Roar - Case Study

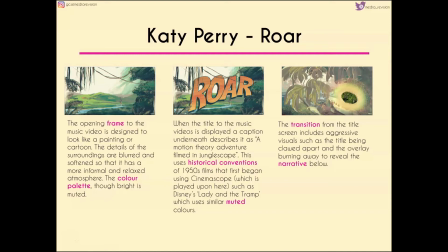[0:07]
Hi guys, no more shout outs at the moment as I'm making several videos one on top of the other, so do have a look at the videos that have been uploaded if you are expecting one. If you haven't had a shout out yet, then pop me a comment in the comment section below and I'll add you to the next video.
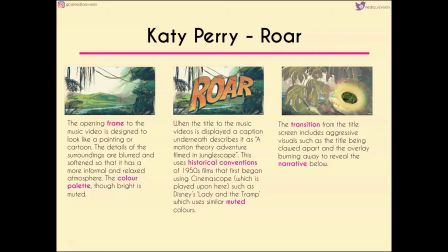[0:23]
So this is a video that I made that's currently up on my old channel that I've finally got around to remaking, and this is basically going to talk you through Katy Perry's Raw video. Now this is not one of the ones that I study with my class, so please bear in mind that that's,
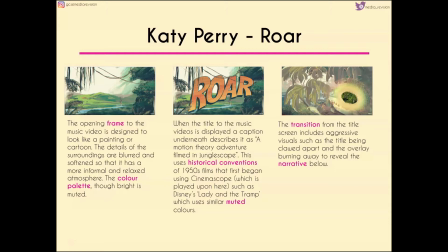[0:38]
I'm not going to necessarily have all of the information that you guys need, so do trust in your teachers as well. I will be coming back and doing more information on Katy Perry and some of the other artists after we finish studying Luther.
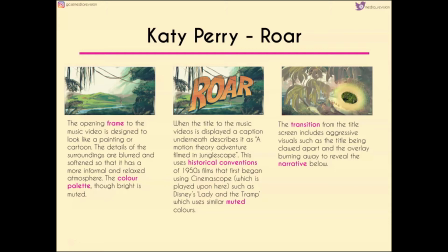[0:51]
So we start this video with an opening frame that's designed to make the music video look like a painting or a cartoon. The details of the surroundings are blurred and kind of softened so that it's a little bit more informal and more relaxed, but the colour palette that we have is quite bright even though it's muted.
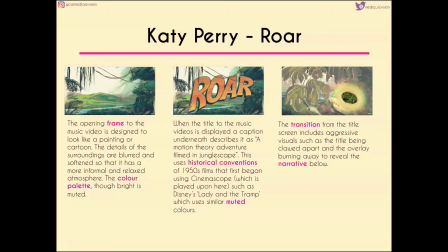[1:08]
Now when the title of the music video appears, it's displayed with a caption underneath that you can't see in the screenshot there, but it does say a motion theory adventure filmed in jungle scope. Now this has a few historical conventions of 1950s films that first began using cinemascope, which is sort of an idea that's played upon here.
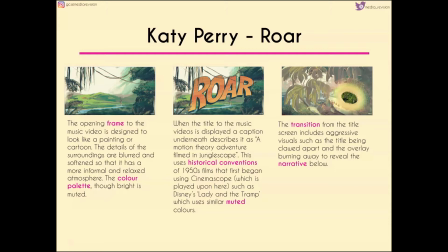[1:27]
You can see that in things like Disney's Lady and the Tramp, which uses again similar muted colours to the ones that we've got here. Now, as part of a transition from that opening frame into the music video itself, the title screen has quite aggressive visuals. So across Raw, we have the title being clawed apart,
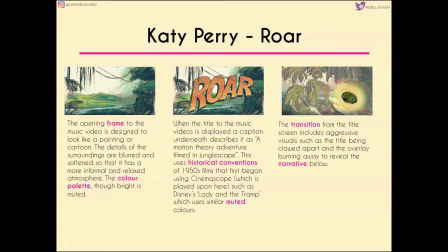[1:46]
and then we have this overlay burning away to reveal the narrative that's actually happening in the video below.
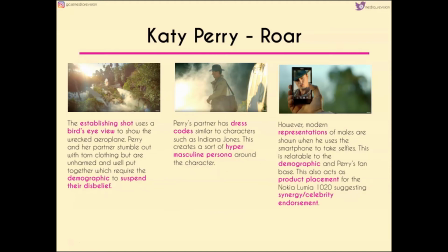[1:53]
Now the establishing shot shows a bird's eye view that reveals this wrecked aeroplane. Perry and her partner are stumbling out with torn clothing, but they seem to be unharmed and fairly well put together, which requires us to suspend our disbelief.
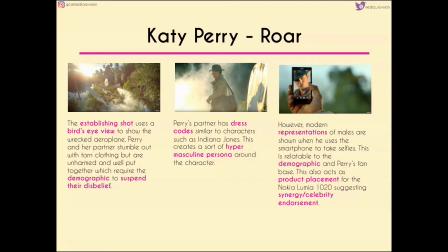[2:08]
Suspending disbelief is basically where you watch a particular thing or you look at a particular thing and in your brain you're like, well, that's not likely to happen, that's clearly not what would happen here, but we have to sort of put that to one side to follow along with the narrative and carry along and believe the narrative.
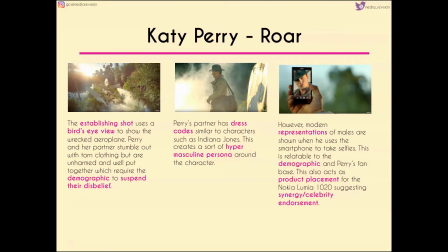[2:25]
Now Perry's partner has dress codes which are very similar to characters such as Indiana Jones, so we've got a level of intertextuality here, but it also creates a kind of hyper-masculine persona around his character. However, we then see more modern representations of men when he uses a smartphone to take selfies.
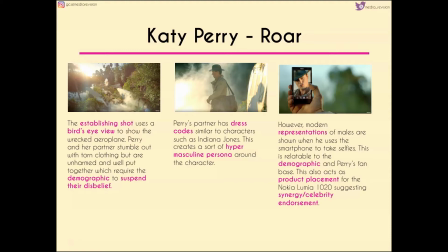[2:43]
And again, this is very relatable to the demographic and to Katy Perry's fan base. It also acts as product placement for the Nokia Lumia 1020, which suggests a level of synergy or at the very least celebrity endorsement between Katy Perry and that particular mobile.
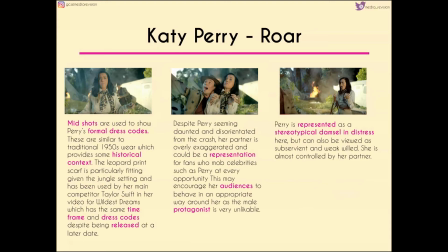[2:59]
Now at the beginning we have a lot of mid shots used to show the very formal dress codes of both Katy Perry and her partner. They're very similar to traditional 1950s wear, which again links back to that historical context. The leopard print scarf's particularly fitting given that they're in the jungle setting,
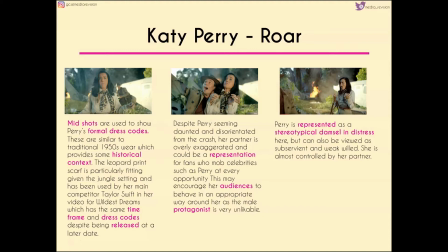[3:15]
but it's also something that's been used by her main competitor Taylor Swift in the video for Wildest Dreams, which again has the same time frame and dress codes despite the fact that it was released at a later date. Now we see Katy Perry seeming very daunted and disorientated from the crash, which is what we would expect, but her partner is really over-exaggerated.
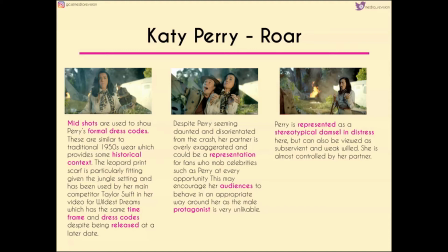[3:35]
Now this could be a representation for the fans who mob celebrities every day, such as Katy Perry, and it might encourage her audiences to behave in a more appropriate way around her, because the male character seems very unlikable here.
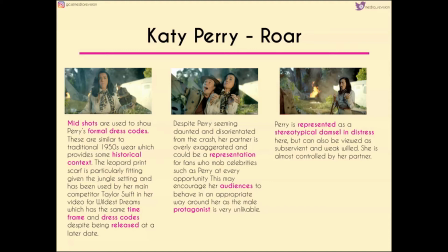[3:48]
Now Katy Perry is represented as a very stereotypical damsel in distress, but she can also be viewed as very subservient and weak-willed, particularly when he dumps all of his bags on her, and so we could almost interpret it as her being controlled by her partner.
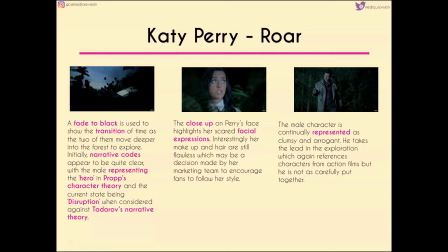[4:03]
We have a fade to black used to show the transition of time as the two of them move deeper into the forest to explore. Now initially the narrative codes appear to be quite clear.